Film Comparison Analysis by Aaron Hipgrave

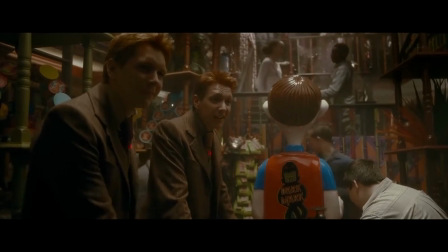While this is made explicit from dialogue that they are looking at love potions,
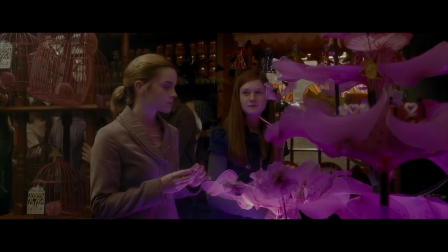the pink light being emitted from the stand would suggest to the audience that these are love potions, as the colour pink has connotations to love.
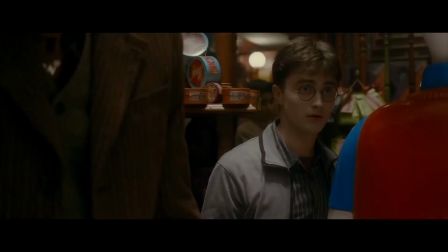While the twins are talking to their sister Ginny about her new boyfriend, we get a reverse shot of Harry who looks quite displeased and bummed out about it, which tells the audience that he wants to be with her.
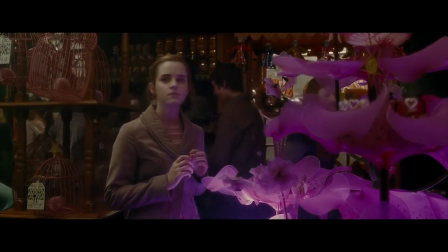Speaking of awkward relationships, after this we see Hermione look over her shoulder while holding a love potion, looking quite nervous.
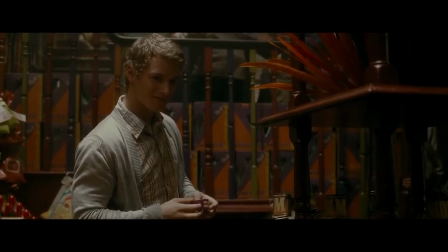We then get a reverse shot showing a boy she's looking at, who is also looking back at her.
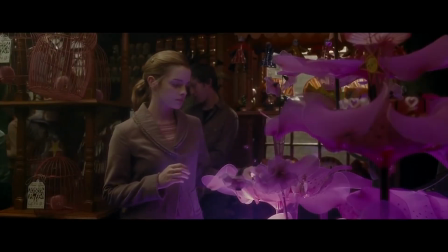We cut back to Hermione, and she puts the potion back on the stand, like she definitely wasn't thinking about using it on him.
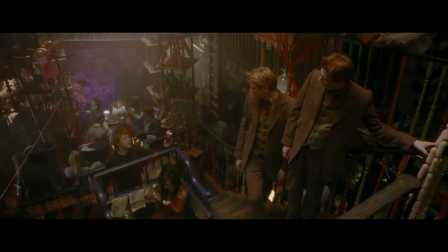There's a bit of comedic dialogue between the twins and Ron which I absolutely love over the price of a product which costs 5 galleons.
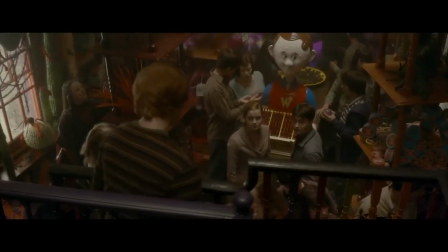When Ron brings up that he's their brother, the twins raise the price to 10 galleons, which shows the stereotype of older brothers joking around with the little brother.
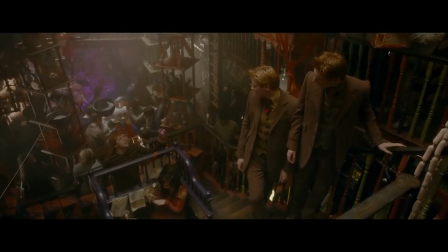What makes this little section so effective is the use of different shot types.
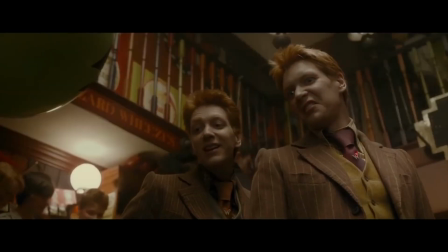As the brotherly exchange happens, the shots become closer and closer before we finally get to the punchline.
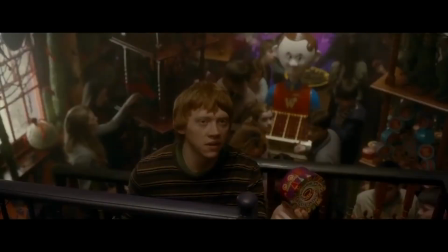Over the course of 4 shots, the framing goes from a long master shot showing the 3 brothers, to a mid-shot of the twins, to a mid-shot of Ron, to a medium close-up of the twins,
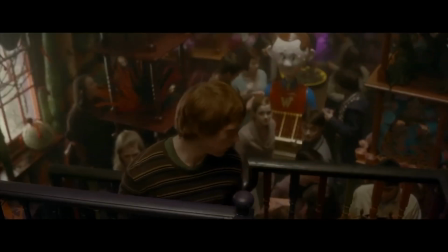before they walk away satisfied that Ron is dissatisfied.
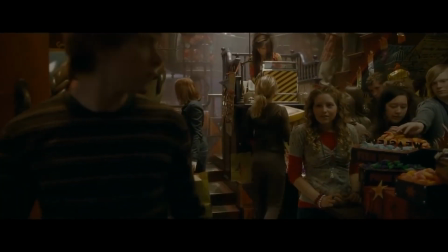As the trio are leaving the shop, we get a rather awkward introduction to Lavender Brown, as she says, as he passes her.
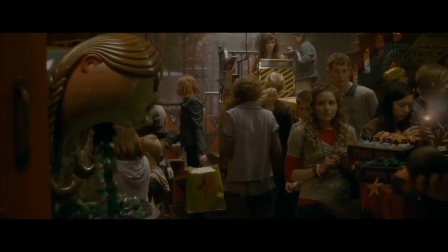Her body language screams out, "I love you, marry me Ronald, you lovable idiot." And as Ron leaves the frame, Lavender is left fiddling with something and biting her lip, which again suggests that she wants him bad. and that's really all the analysis I could come up with this scene.
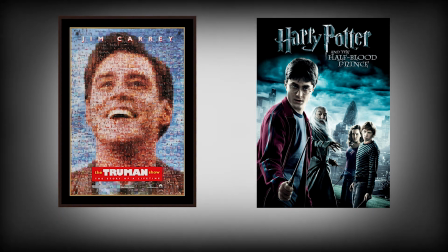Now let's chat about some of the main comparisons. Now obviously, these films are two completely different genres. The Truman Show being a drama, and The Half-Blood Prince being a fantasy film, and conventions of these genres are shown in both scenes.
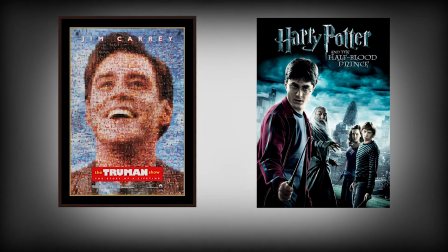Now you may be thinking, Harry Potter is obviously a fantasy film because of all the magic, but what conventions does The Truman Show have of a drama? The answer is simply, it shows everyday life, and situations with a semi-realistic character.
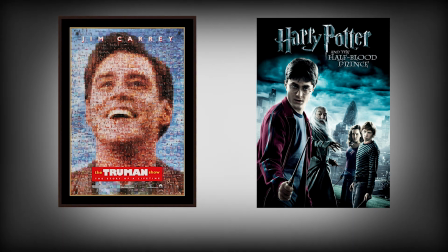I guess it's as real as it gets when you literally grow up on a film set.
Right, Truman? Yeah.
Another thing I wish to compare in both scenes is the lighting. As I already discussed, the lighting in Truman is high key all the way through, whereas the lighting in The Half-Blood Prince is low key.
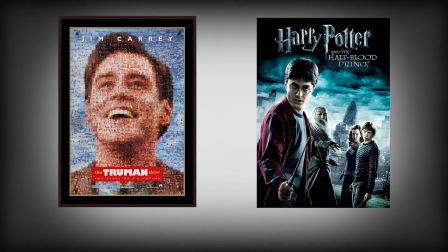It's dark. It looks like the only light is coming from a skylight or chandelier. It makes the scene look rustic and vintage, like we're in an old magic shop. Oh wait! One last thing is how much is actually going on in each scene. In the scene from The Truman Show, the camera is always on Truman, and there is never more than one thing happening behind him,
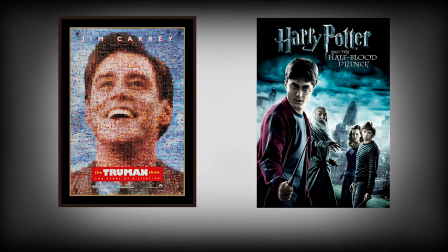whereas in The Half-Blood Prince, you can watch the scene over and over and pick up on new things happening in the background. This shows the difference between the two films, as it shows that The Truman Show does what it says on the tin, and it's all about Truman, whereas the scene from Harry Potter is just to show off the shop and everything that goes on in there.
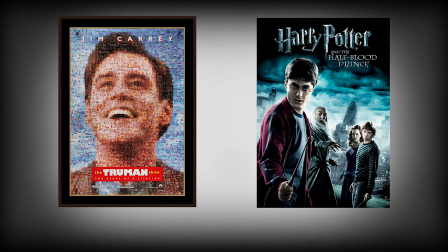So there we have it. Two scenes from two completely different films of two different genres that are absolutely crammed with details.
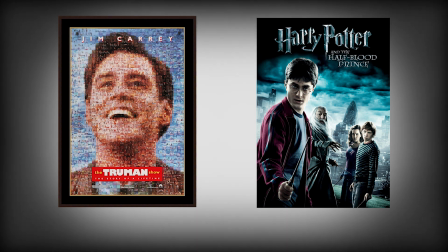You could almost call it magical. Feeling a little more enlightened? Good. Thank you for watching. Yeah.